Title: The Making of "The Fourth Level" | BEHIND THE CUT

And then using that foil layer that I created in Photoshop, this guy right here,
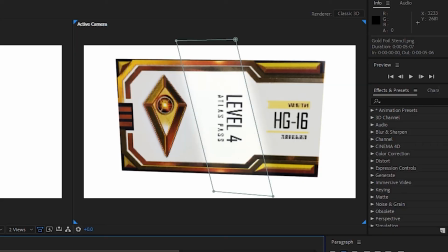(4:24)
we can see a little bit more of a gleam where the light would hit it, so that when it passes by,
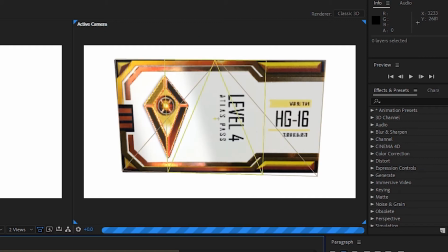(4:31)
it has more of a sheen to it.
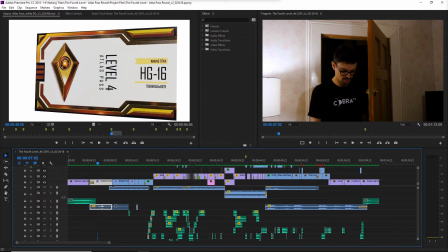(4:35)
And then I go into Premiere and I throw it all down into the timeline, cut and splice and just mess it up. In the initial concept of the video, I thought, well, why not?
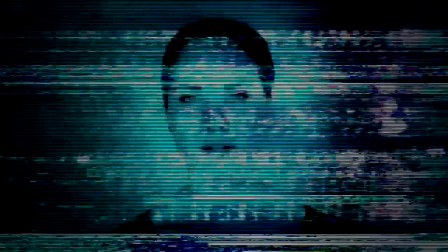(4:48)
Wouldn't it be cool to have some of these glitch effects that were happening in Season 1 of Waking Titan?
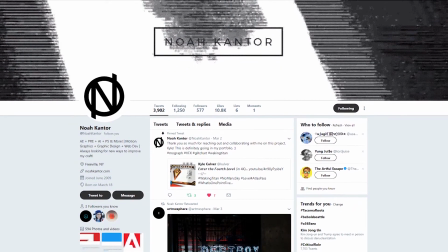(4:54)
So Noah had contacted me because he saw my last video about the glitched videos, kind of me theorizing about what those videos were all about. He contacted me, complimenting me, and said he wanted to work with me in the future, so I said, cool, I'll keep that in mind. Fast forward up to the delivery of the Atlas passes, I contacted him again and said, hey, I've got this video idea that would involve, you know, some of your specialties in glitching.
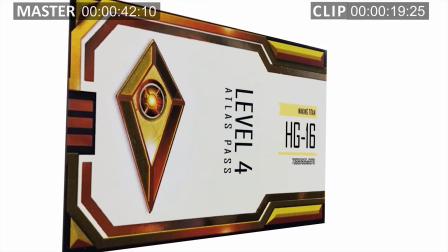(5:21)
And he was gung-ho about the idea, and after collaborating with him on several occasions, we came up with,
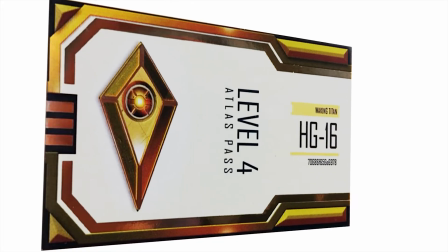(5:27)
I think, one of the best looking glitches for any kind of Waking Titan video.
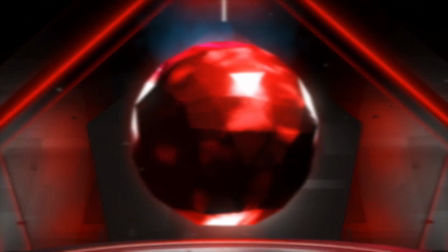(5:33)
And then I had to add some kind of sound design. I had to make the item feel like it lived there in the frame.
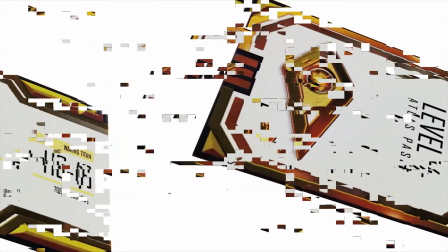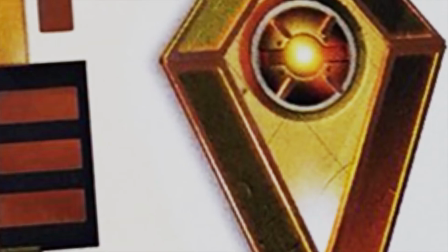(5:47)
So kind of getting those whooshes in there to match the movement of the card as it flew around the screen.
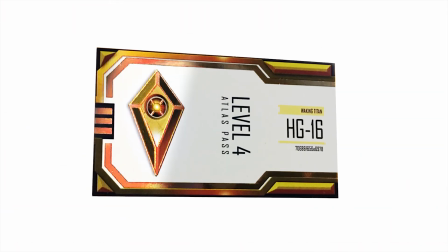(5:55)
And then of course when you see the glitches, you expect to hear something, so I had to add something for that as well. I really enjoyed making this video, and I knew I was going to have a lot of questions about, did you receive your Atlas pass? And oh my gosh, like, congratulations. Like, no, I didn't receive it. So I'm still holding out for one. I know all of them haven't been sent out yet as of today, which is March 8th, 2018. Hello Games, Allison Smith. If you're watching this, I'm a very patient guy. Am I worthy?